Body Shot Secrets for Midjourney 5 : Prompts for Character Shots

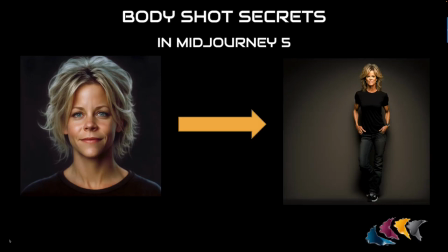In this video, I'm going to show you how to create a consistent looking character across a range of body shots going from close up to a full body shot. I'm going to share with you why it's so valuable to build that range of shots in the first place for a visual narrative project
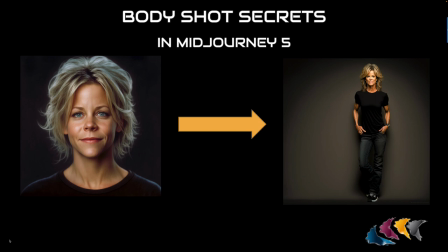and provide a great facility to organise your most important Midjourney images for a character project. I'll also share with you some really useful face fixing software, since we still see Midjourney producing blemishes on character faces in certain generations.
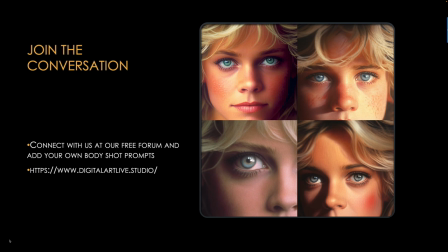If you're working on your own character artwork project or a full blown visual narrative with Midjourney, then please connect with us in our free forum and share with us some of your work and join the
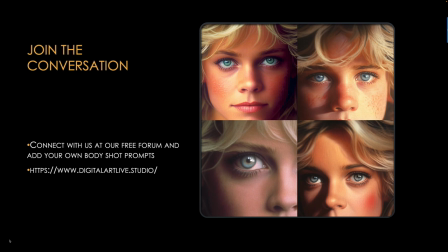conversation. At Digital Art Live, we explore using cost effective tools, including Midjourney, to create storytelling artwork.
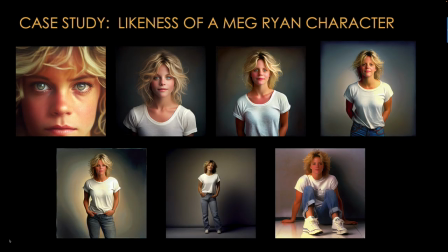So I'm going to explore a character based on the likeness of the film star Meg Ryan. You can see I've created a whole series of body shots, starting with an extreme close-up all the way to a full body shot.
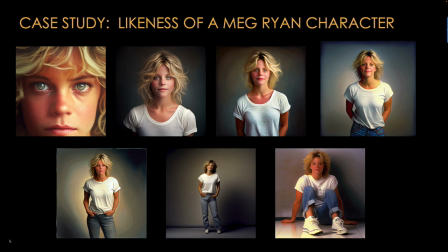I'll show you how to obtain this valuable range of body shots for a character.
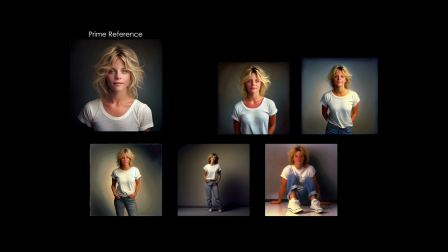The objective is to build a set of reference images for a particular character. The first or prime reference should have the character's facial features in close-up. That primary reference can be remixed to other Midjourney art where the character's face hasn't turned out so well. For a visual narrative project, I store my reference images and prompts outside of Midjourney.
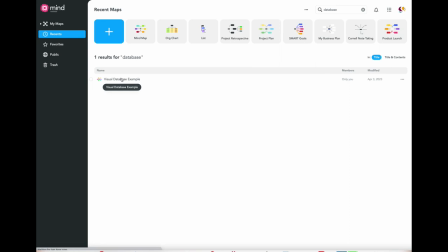And that's for important characters, environments, and props.
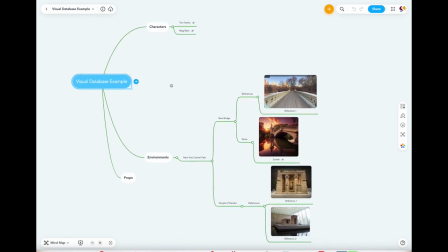For a character, I will create a whole series of images, starting with the standard shots for a character,
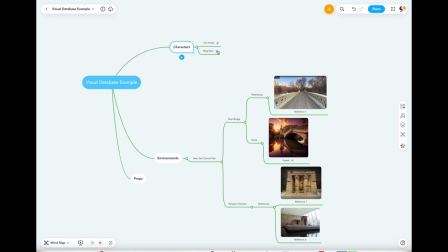and I'll place those images in a reference database where I can
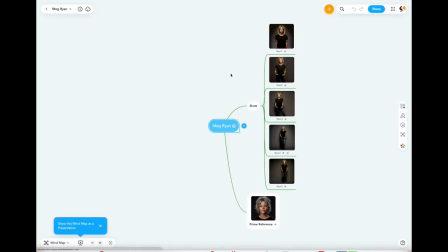easily find the original prompts and important reference images to call upon.
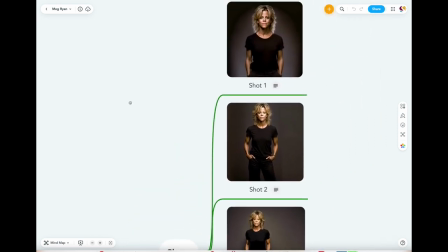So I recommend using the tool of MindMeister.
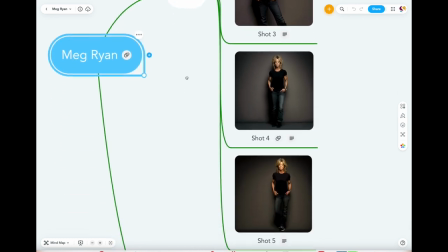It's an online mind mapping software to create that visual database.
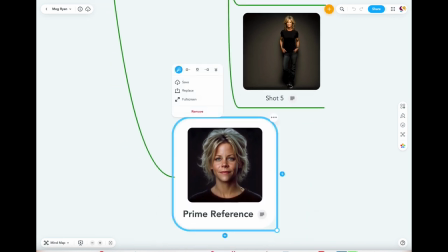I think a mind map suits artists since it's so visual and flexible and helps you see the big picture and helps connect ideas together. It's essential for a visual narrative or character-based project.
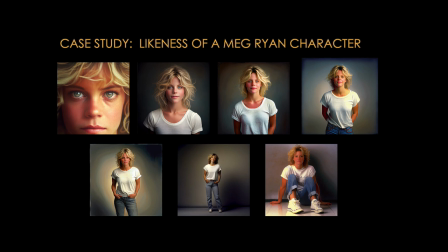But first, let's go over the terminology of camera shots for characters and what part they play in telling a story.
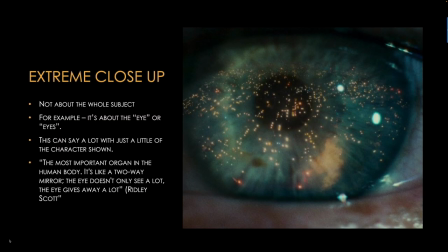So starting with an extreme close-up, this isn't about the whole subject, it's just about the eye or the eyes, and this can say a lot with just a little of the character shown.
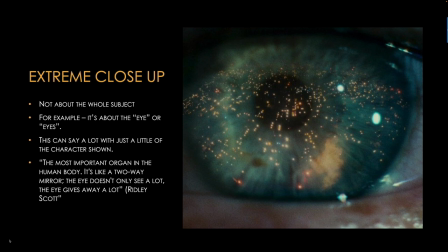A quotation from Ridley Scott, the director, says, "The most important organ in the human body is the eye. It's like a two-way mirror. The eye doesn't only see a lot, the eye also gives away a lot." And that's certainly true in terms of emotion and expression.
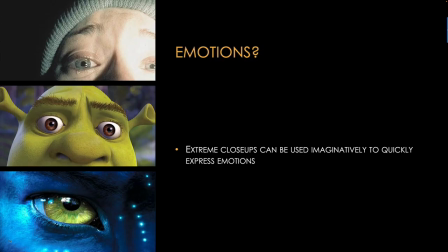So these three examples show extreme close-ups. So you can see we can quickly can convey an emotion, and it's a great way to, especially to create an intense emotional energy to the viewer.
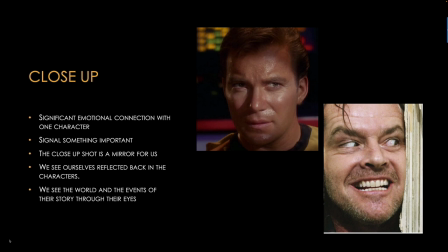In a close-up shot, we can gain a significant emotional connection with just one character, and the character's expression is going to signal something important in this kind of shot.
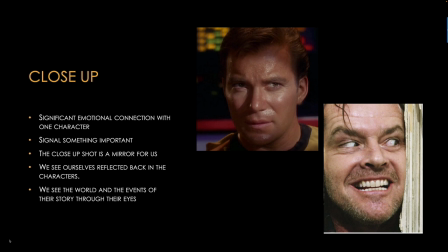And it acts as a mirror for us. We see ourselves reflected back in the characters that we see.